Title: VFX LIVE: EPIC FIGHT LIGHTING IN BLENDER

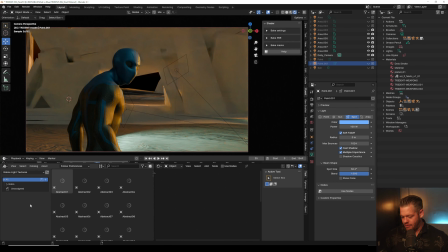So I have this pack of gobo light textures, and these are awesome. Totally worth the purchase. See all these different textures? Well, watch this. If I like this one, drag it, drop it.
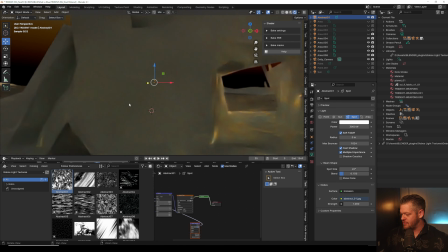I'm going to hit F to get towards it because right now it's stuck straight to the wall. But let's
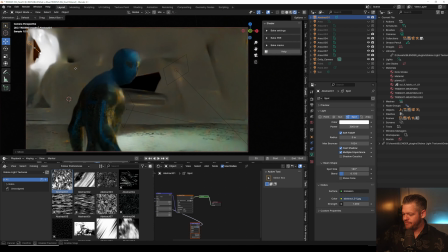go back into here. Oh. Maybe.
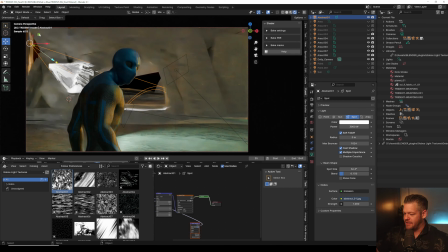So this has this pattern on it. You see this pattern kicking. Watch this. It'll have a texture that it's projecting, and it just makes it feel like it's shining.
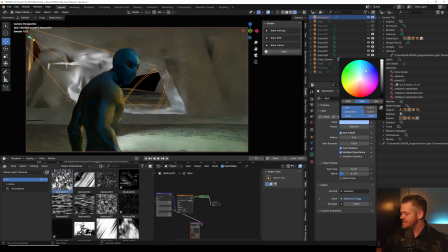It just gives it less of this fake look. So I could turn that on, and then right now, see how the edge is super sharp.
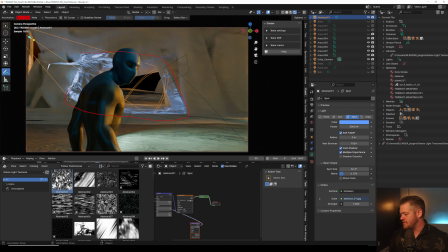Let me just go in here. So it has a super hard edge. That's because we have to change the feather, but we have this really cool pattern, and it's almost making it look like there's more detail. Nicholas, do I prefer the rigging tools of Blender opposed to Cinema 4D? I kind of switched before I started doing a lot of riggings.
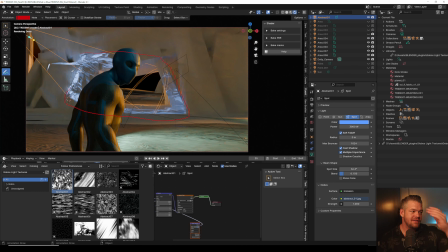Like I would do some basic rigging in Cinema, but Blender's, like, again, the speed is just, it's really hard. It's really hard because it's so fast. And so I've had a very hard time, like, going back to Cinema.
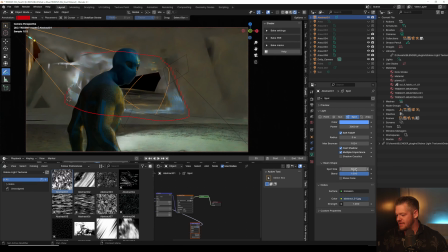I tested it on a project. What I did is I said, hey, I'm going to test this out, Blender, on a project and do some product rendering. And I got it done so fast, like, that after that I was like, I can't go back.
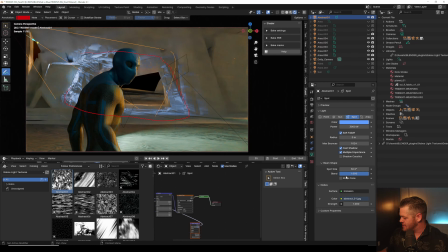Okay, so I just softened the edges by changing, you can change the blend size, so that blended it out here. But now see the detail's still pretty harsh, and if I'm like, I want to soften that up, the radius is where you change that.
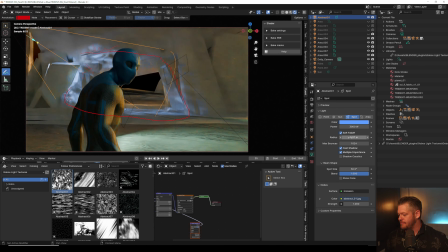So that's going to make our texture blurred just slightly. And I'm trying to remember how to delete all my friggin' annotations.
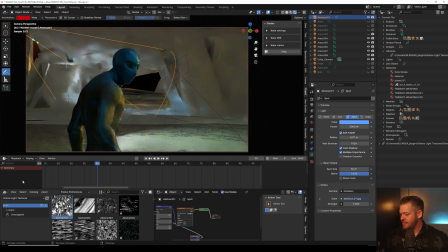Oh, I just come in here and you can delete it, I guess, right there. So yeah, now, so that looks better, I think, having a texture like that. And to give it even more pizzazz, maybe add another one up there.
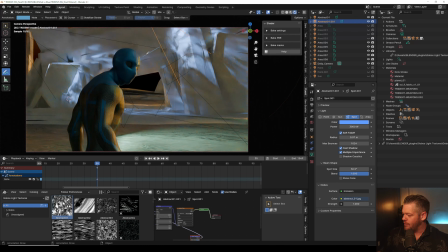But again, we want our eye going here, like to our character. So this is kind of distracting, that nasty hit right there. It's just too bright. So again, you're always trying to focus on, like, how do I get people to look at our character?
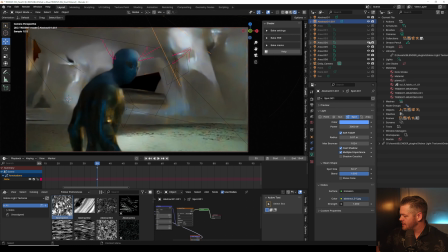And there's a couple problems. So I'm going to turn off some of these other lights because I'm already see this light on the ground. Actually, that light on him looked okay. Let's see, which one is it? I should be naming all these lights, but I'm going to turn a lot of these off to see where we're at.
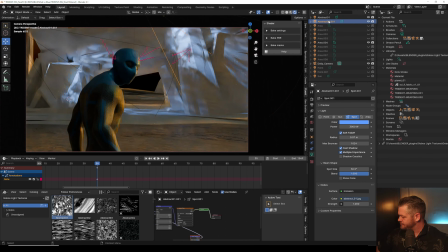Those ground lights were distracting, so I'm turning those off. But that hit up there, we're going to turn this down 2,000. We could even probably turn it down more than that. Go to like 500.
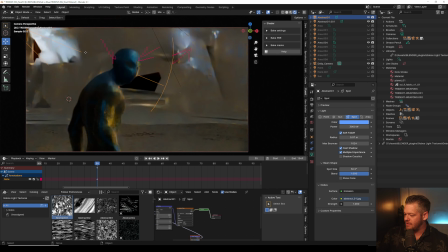So yeah, you're wanting to draw the eye, always finding a way to, like, get people to look at where you're looking. I actually don't mind that hit on the back of him, but that's not where I want it. So I might duplicate this light and do that again.
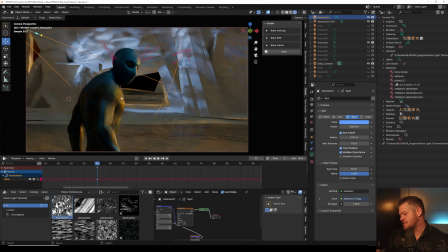But again, we're trying to get people's eye to go to him. So it's okay if it's darker down here. And I see all this light casting down right here. I think this is too bright.
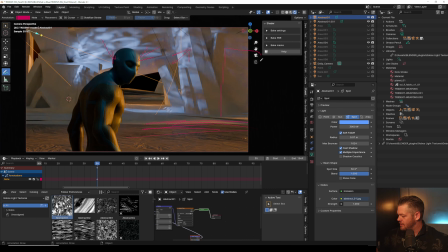And so another little thing you can do is put in, I'm going to put like a giant plane to be a little a light blocker. Cinema 4D is an amazing piece of software. It really is. Yeah, I would say Cinema is king of motion, 3D motion.
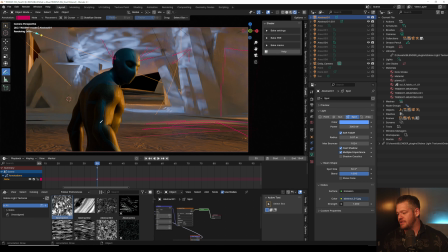It's phenomenal. I have some cool tools here in Blender, but yeah, I love Cinema. I have nothing at Cinema, but this tool just worked for a lot of stuff I was doing.